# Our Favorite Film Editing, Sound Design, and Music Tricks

And we realized that maybe we have just one second where the three of them are standing and talking and if we zoom in just,
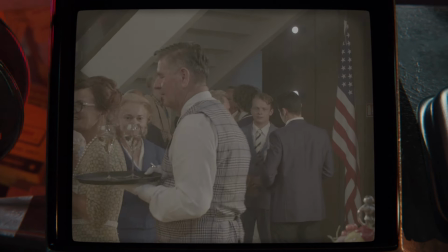you know a little bit we could we could pass it for for george's pov shot right yeah so that's what we did we've cut it in and it kind of worked we were missing some people around so i think uh later we also filmed some people and i placed some people into the shot to make it more you know rich the whole point is george needs to hear that jack when ker is saying peanut right in that shot jack when ker
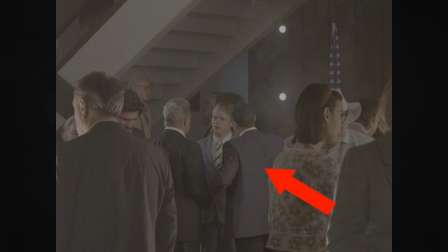is turned with his back towards the camera so you never see him open his So it's the ideal situation to place a new sound.
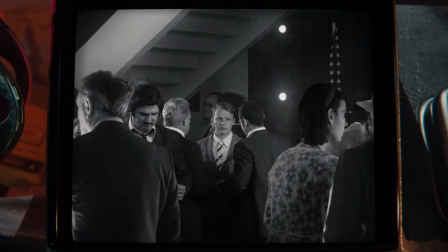Are you talking about the peanut? That's how you call it?
Like after watching the movie for a few times, I forget about it, that we have a change, that it wasn't intended that way. Yes, yeah. When you edit, you're manipulating with images and you're making a story. But it's basically the same with sounds, right? You know, suddenly you breathe new life into your film. You know, sounds are able to do that.
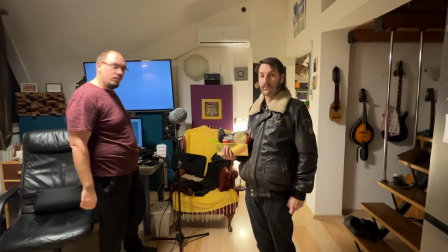They're very important. We just came to the sound studio of our friend Ivan.
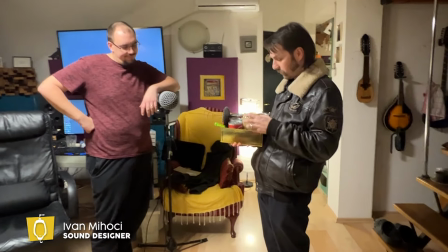We have a little box of goodies with us. You know, some cans, some urinal nets.
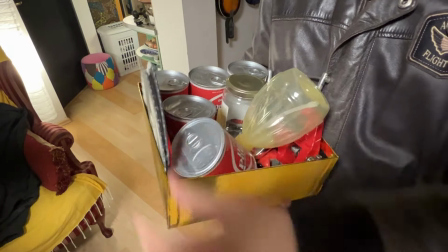It's been a few years since we were recording Slice and it's the same place, same people. Much less enthusiasm this time. This was a dialogue-heavy movie, so obviously we had a sound recordist on set. We recorded all the dialogue, But we wanted to add a lot of sounds of movement, of clothes, of stuff like that, right? Which is called Foley.
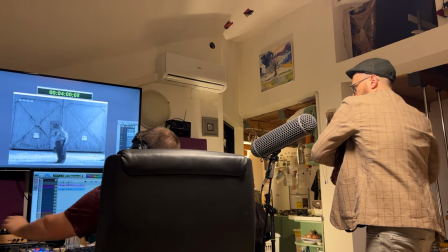Foley sometimes can be great for setting up character. For instance, you have a super villain and he's wearing a black jacket and black leather gloves. Obviously, this is the sound you want to hear. So you make it a bit stick out, right? Because, you know, leather sound is evil. One example from our film is the moment when Kerr has a little mustache comb. and he's combing his mustache.
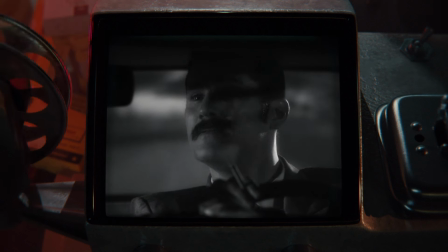It's a vanity moment. It's a vanity moment, yeah. And you want this sound to really... And usually it's very hard to put in the movie because you have music, you have dialogue, right? You have all these layers of sounds and you usually wouldn't... Absolutely, you wouldn't hear that.
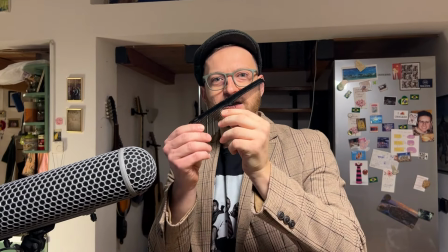And Luca was supposed to do the shot, but then we figured out that my comp is pretty non-hygienic.
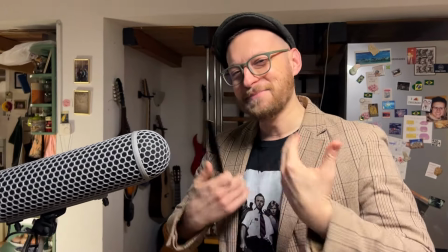So I'm actually doing it instead of Luca.
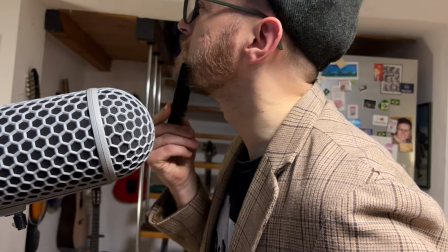But we just put it on purposely on the top, just to stick out, right? Because it's something you want your audience to notice. Okay, this guy is like totally vain. He has a mustache comb, right?
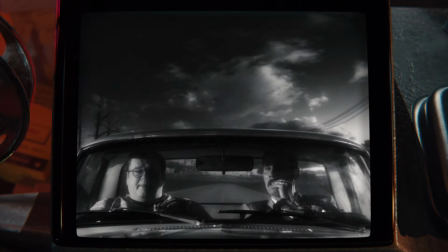Relentless drive and dutiful patriotism bravely lead our nation into a new and exciting future.
And there was even a moment we thought about recreating, but I think it was not possible. Because when Kerr, you know, he's one of those drivers who's driving and looking in the rearview mirror And he's pulling hair from his nose and we wanted to hear that sound But the problem is you can only hear it in cartoons, you know, like Yeah, it's not realistic to hear that in real life, you know, we would love to hear that actually in the movie If it would work. If it would work, yeah, but maybe on the next one Yeah,
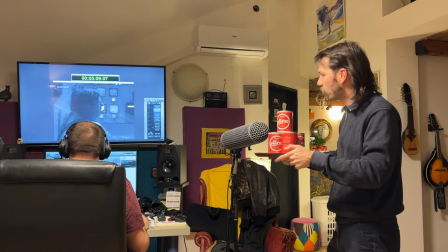there's a scene where everything is shaking in the in the shot and we have these cans We mentioned this scene of the earthquake when everything is shaking because the rocket is launching. We filmed a bunch of cans.
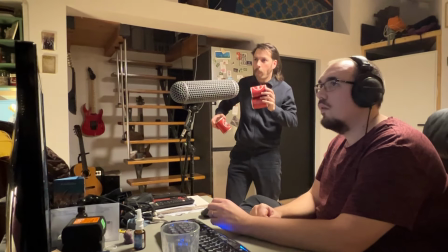That's a scene that actually needs a lot of sound effect work, right? Because you have to construct everything.
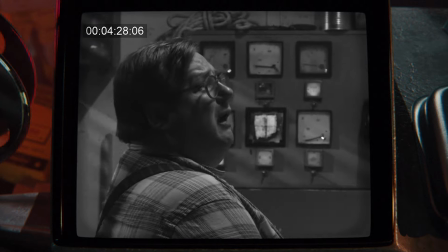You have to have low rumbles of the earth and the high cans getting and stuff like that. You have all the sounds you can think of. And a lot of work went into it, but the scene went out in the end. And of course, one of the The most important sounds in our film was the zipper. And now faster.
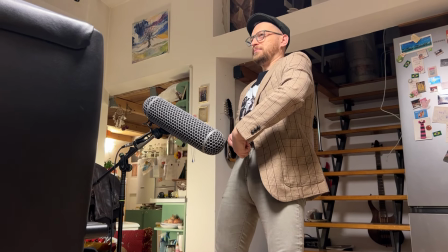Medium.
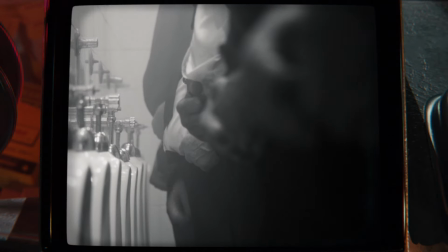You know, George is looking at Venker from a distance at NASA. Venker is talking to some journalists, right?
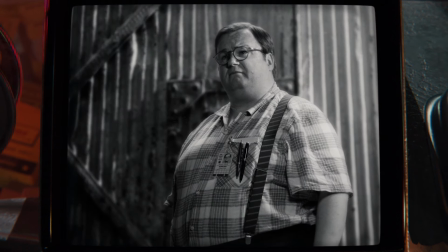And when you just have George looking at Venker in silence, it's nothing. I mean, you can see some little people, but it's nothing. Suddenly you add the whole sound of people moving. NASA, you add the sound of a helicopter. somebody's talking on a huge stereo.
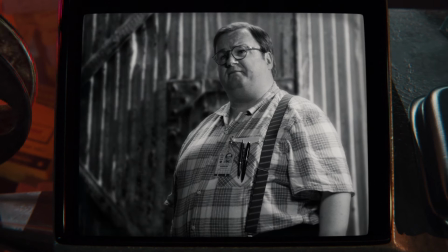You know, suddenly this scene becomes alive. Yeah, it sounds like a real place. They are there. You know, we're looking at miniatures, but the sound makes it feel real. You could do an approach with a typical cinematic score. Just film the whole thing and, okay, add a typical cinema score underneath and it will work. But you're missing an opportunity, in my and your opinion. Because you have a period movie, right? And first thing which comes to mind is obviously rock and roll. Sure. Because it's... It was the late 60s, rock and roll. Beginning of the 70s. So that would be kind of like a logical way to go with rock and roll. But our story is not about that. Our story is about corporate company, right? We decided to use jazz. Yeah, but why? I forgot. But because it sounded more intelligent, more corporate, more serious somehow.
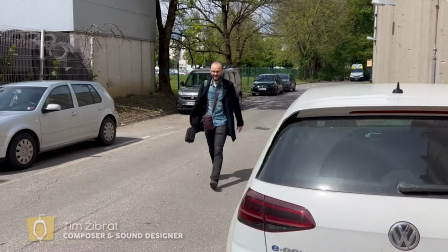At least I think so.
Welcome back! Oh!
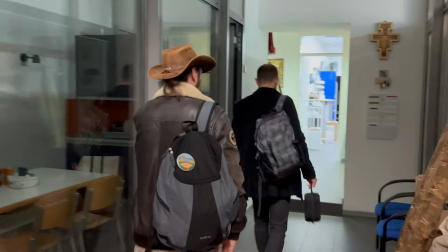Hello!
The music was done by our friend Tim from Slovenia who scored Slice of Life as well.
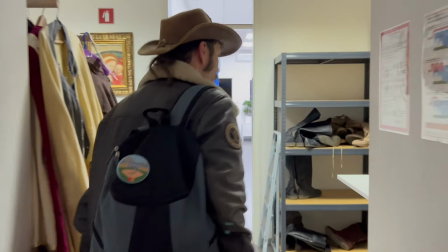We are at Tim's studio, sound studio, where he makes magical music and sound design.
We always meet together for a couple of days and we start, you know, just brainstorming. We just try different stuff, right?
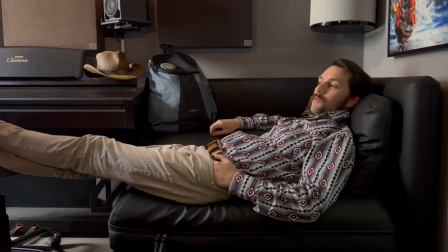As we always say, this is the best part of the process because you just get to lay down and watch somebody else do the work.
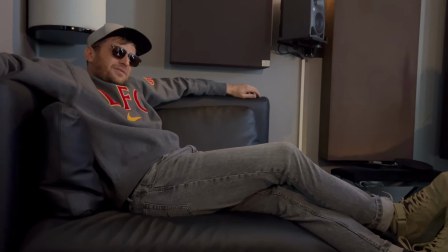Don't step in front of the camera when I'm speaking. Well, I'm just from Tim's left side, so he has pressure from both sides and that's always important.
Important was that we get together for the first session where we basically set everything up. Just throwing random ideas and that's usually the best. That's where you lay the groundwork. And then later you can do sessions over the internet, whatever. Since Tim is in Slovenia, we're in Croatia, we would do a lot of online sessions as well.
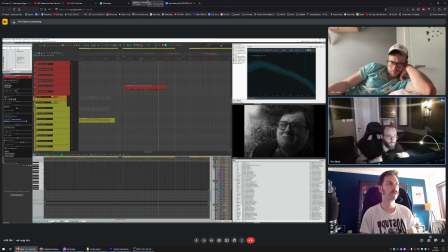He would just like share his screen and play. We would hear the music that he's making and we would just be able to talk in real time.
And this trumpet is stupid right now because it's on its own.
That's not very romantic, but you know, sometimes there's no other way.
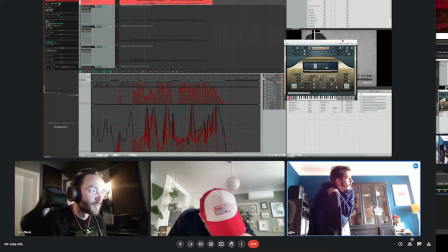Yeah, so yeah.
It's a beautiful spring day outside and I'm trapped with you.
We decided to give certain instruments to certain characters, right? So, George, he's like a gentle type, he's a tragic character in a way. He's also a romantic, I would say. A romantic, exactly. So, we decided that clarinet would be the perfect choice.
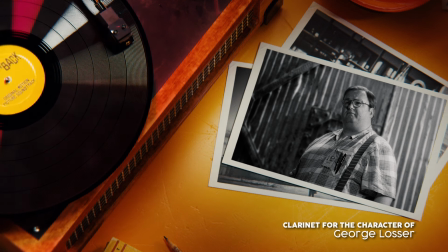Because it's nostalgic, it's old school, it evokes... Daydreaming. Daydreaming, something like that. Because he is a daydreamer, you know?
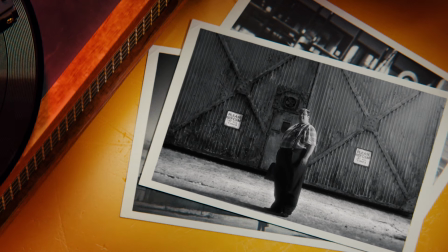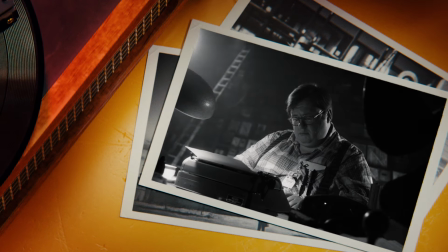His theme is probably one of my favorite pieces of music from this film. And Wenker, on the other hand, he's a lion. He's a wolf. A thief. By Freud, he is the pure id. I mean, he's a sexy man. He has a mustache, he's cool, strong, you know, masculine. So that's why we gave him the saxophone.
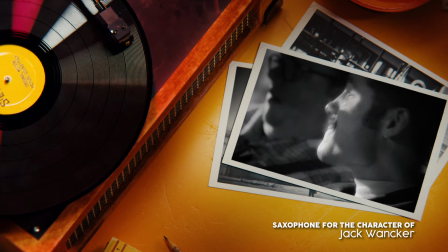And you can obviously play the instrument in different ways and get different sounds, but we always pushed him for more this recipe, growly saxophone. Like, you know, he was our Man Fatal. Man Fatal.